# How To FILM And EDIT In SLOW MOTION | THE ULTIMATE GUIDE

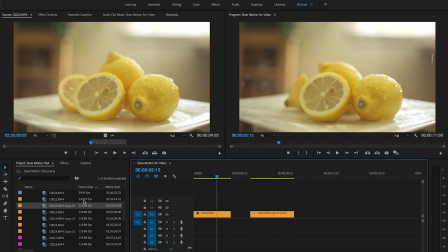So the first way was to interpret your footage to 23.976 and drag it in. The second way is just to drag in the clip into the sequence and right click, speed, duration, and adjust your speed.
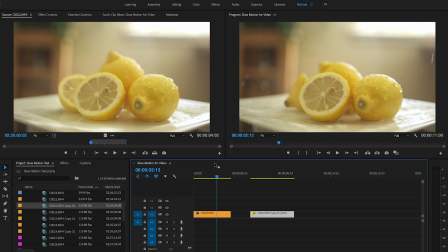Now, why would you prefer one way over the other? Sometimes if let's say you're editing a music video and you want the lyrics that the artist is singing to match up with the song, then you just wanna drag it into your clip and then adjust the speed later. Whereas if you were to assume the frame rate, you're gonna bring it in and then it's gonna play back in slow motion.
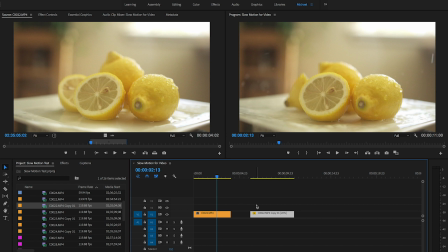You don't wanna do that. You wanna bring it in first and then adjust the speed later. It all depends on what you're editing. So those are the 2 different ways to do it. Now, this is correct shutter speed. I shot this at 120 frames per second. The shutter speed that I used was 1/250.
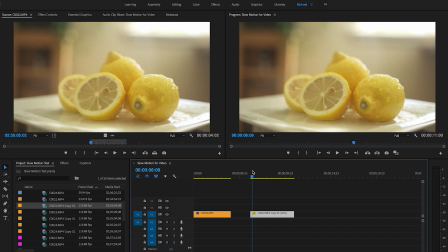Now, technically it's supposed to be 1/240, but on my camera, the closest one was 1/250, so that's why I used that. Now, these other 2 clips here, I'm gonna bring this in.
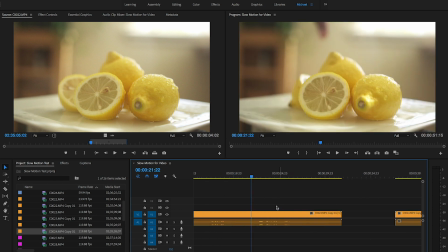These 2 clips in. The first one I shot at 1/125. Okay, there's it. There's that. And then this one, I set the shutter speed to 1/500.
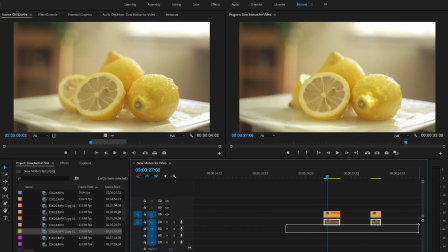I'm gonna show you what happens when you do that. I'm gonna take off the audio. So I'm gonna interpret this footage, or I'm not gonna interpret it.
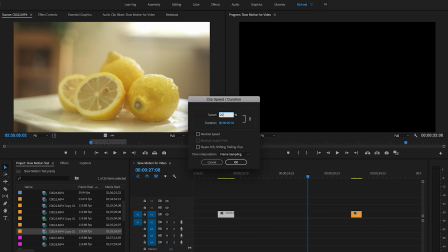So I'm going to adjust the speed clip to 20%, just like I did the other one, as well as this one to 20%. Now you're gonna see what the
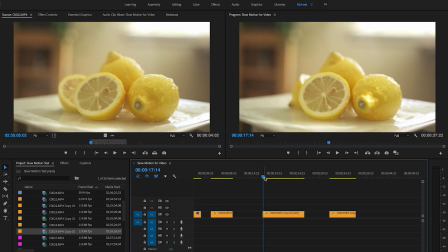issue is. So the first one at 1/125, slow motion looks like this. Wow. There it is. Let me play that back one more time for you. Okay, now this one is gonna be 1/500.
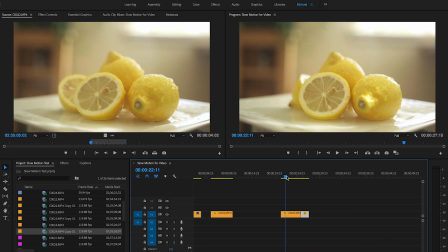All right, so I'm gonna play back all three so you can kind of see what's going on here. Okay, so I'm gonna play back all three. This is the correct shutter speed, slower shutter speed, faster shutter speed.
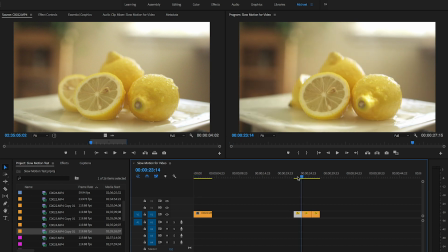So you can see that they all gave 3 different effects. This one is more realistic. This one, it's hard to tell with this, but it does have like a blur effect on it.
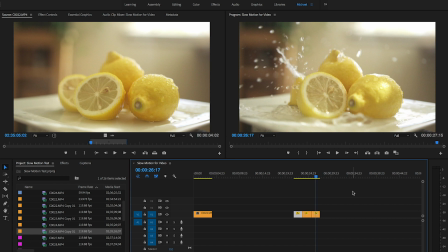And the last one makes it super crisp. Everything's super crispy, which for this commercial, or for this shot, actually looks pretty good. Original, slow, and fast. So it all depends what you're going for.
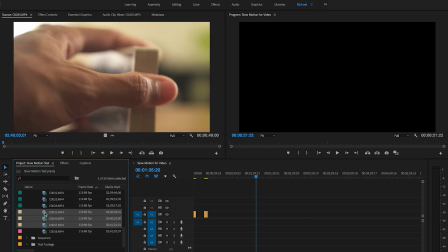All right, I'm gonna do the exact same thing for this. I'm gonna speed this up so you don't have to keep watching me do this.
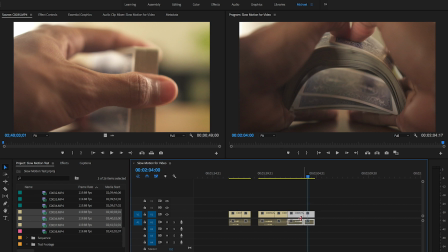Okay, I'm gonna show you me shuffling some cards, okay? So I did 2 different things.
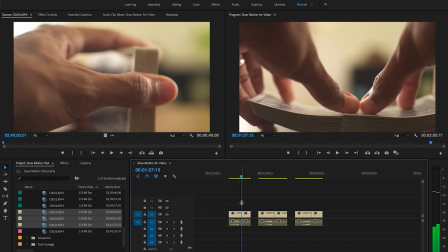So this was at the correct shutter speed at 250. This one is at 1/125.
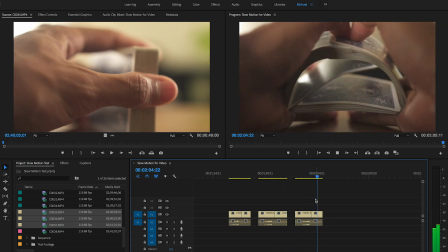And then this one is 1/1000 actually. Okay, so you can kind of see that it kind of played back differently as well.
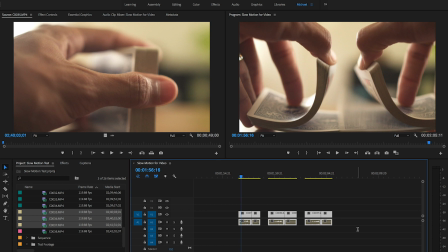Okay, so I'm going to adjust the clip duration to 20.
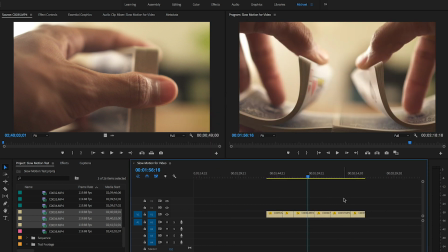Okay, now I just adjusted the clip speed duration to 20%.
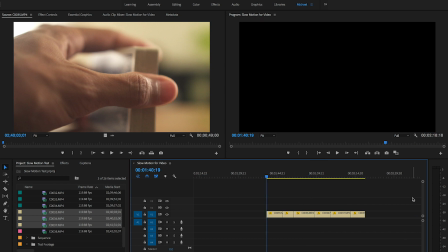So this is the first take with correct shutter speed.
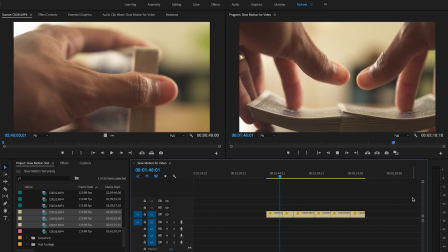In slow motion.
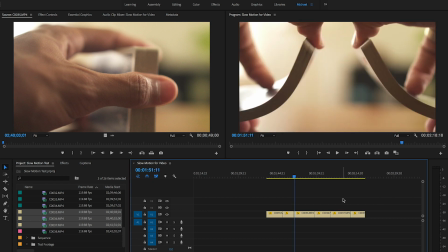Cool. This is the one with the slower shutter speed at 1/125.
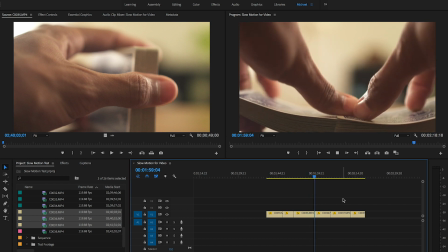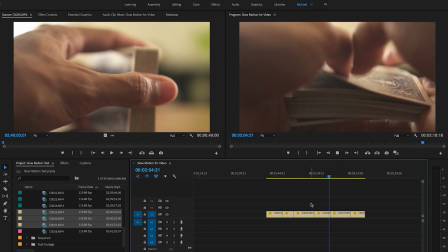This one has a little bit of a blurrish look. And this is 1/1000.
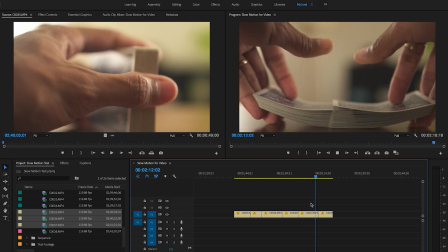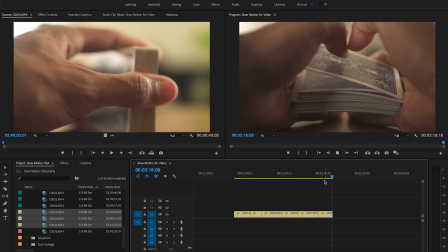Has a crisper look. So 1/1000 has a crisper look.